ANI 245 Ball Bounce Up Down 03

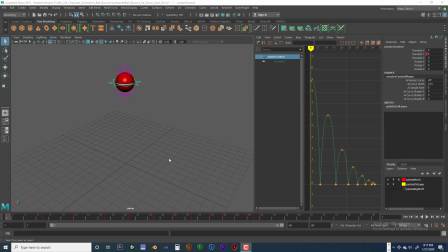0s
Welcome back. This is Jeff Byers and the third video tutorial on animating a bouncing ball. So we need to add some squish and stretch.
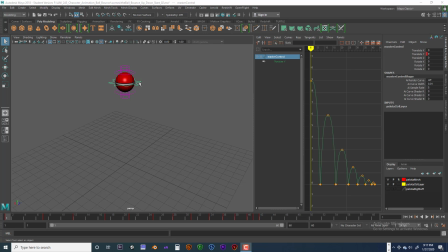14s
So we have been animating the main controller or the master control of the ball. So now we're going to start adding squish and stretch. Alright, so we're going to go ahead and select the controller for squish and stretch.
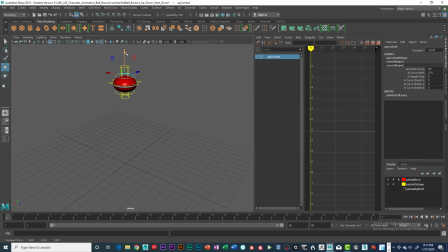31s
Go ahead and hit the W key and just kind of check it out. We need to start with 0. So at frame 1, we want to set a key. We only have one way we can go with this, so that's up and down. So let's go ahead and key select that at frame 1.
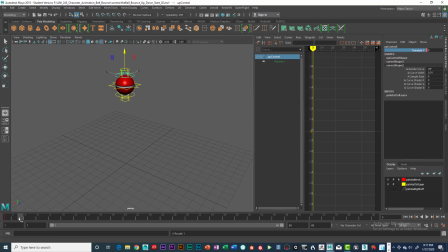51s
And at frame 3, we really don't want anything to happen to the ball because it hasn't been moving that much. So we want to go ahead and keyframe that as well. So we don't want any movement of it stretching. Let's take you through how that works. So I'm just kind of holding that pose.
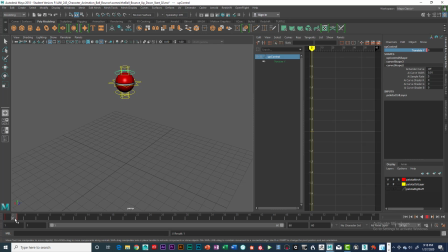70s
Okay, kind of holding that pose. To do that, I have to have two keyframes. If I go to frame 6, okay, that's where I want it to stretch. So I'm going to type in 1. That's the extreme stretch I want. And I create a key there.
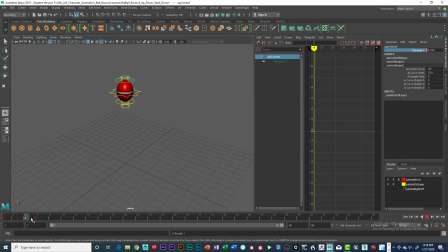90s
If I don't have that holding pose right here, it'll look like it's anticipating into it too fast. Okay, we want it to hang there, and then we want it to stretch. Okay, so if I take that frame out, if I basically delete that frame,
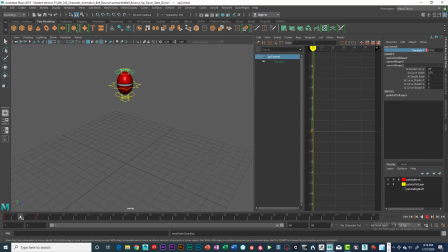108s
what happens is that we get what's called an anticipation stretch, and that looks weird. Okay, you see that? It's like it's stretching before it's actually falling, and you don't want that.
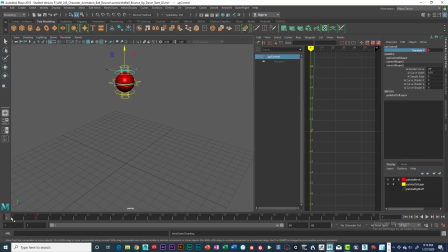125s
So basically what we want to do is we want to have the same frame 0 off on frame 3. Okay, so basically I can go in here and copy this. So let's kind of practice this.
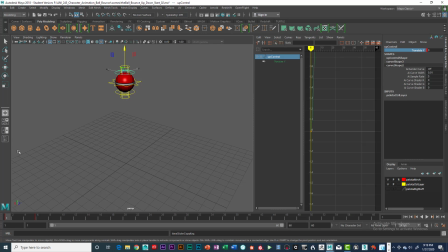142s
We can copy this keyframe and copy it, and then go to frame 3 and then right click over it and then paste. And you can see we've got that holding pose, which makes all the difference in the world to the anticipation of the squish and stretch.
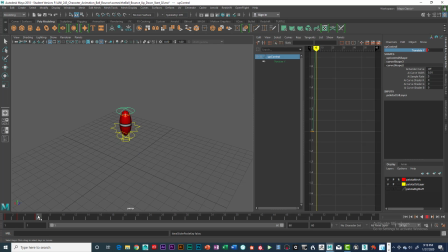161s
So in this instance, we're stretching that character, okay, which is the ball. Alright, so we've got a nice stretch. And frame 7 is when it actually hits the ground. So it's really hard to see that. That's why I don't really like animating. I like previewing your animation, but animating in the side view.
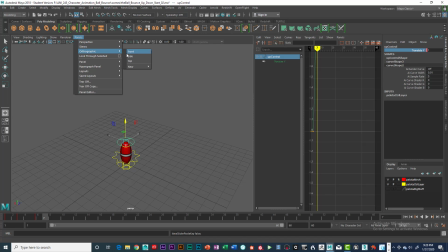180s
So what I'm going to do is I'm going to go to panels, go to orthographic, and go to side view. So now I can see exactly what's happening. So in frame 7, we need to smash it way down. So we're just going to smash it, frame 7, all the way down to 1. We're really going to exaggerate that.
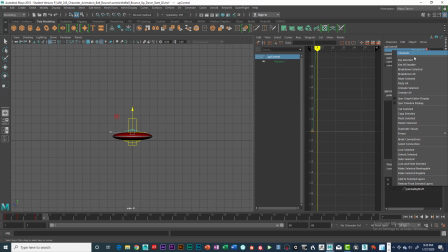198s
And we're going to go ahead and keyframe that. Okay. So on the frame on the way up, we've kind of got to give it a chance to rebound. Okay. So from 7 to 9, let's say,
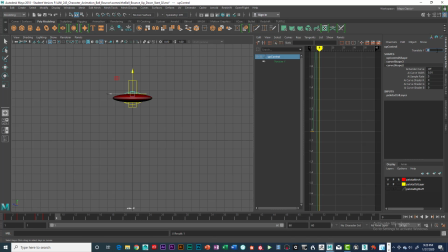213s
we're going to pull that back to something like 0.5 and hit enter. And that brings us back up again to where we are, to the top. So let's go ahead and keyframe that, key selected.
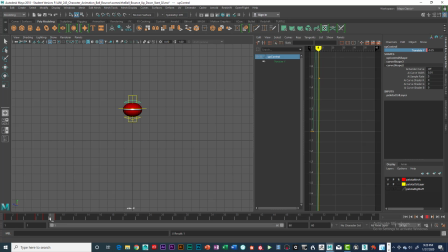229s
So we've got it hitting the ground, boom, squishing all the way, and then regaining and stretching. So regain the shape and then stretch. Okay, we're going to hit the apex at frame 12. The reason why I know that is because we keyframed it before.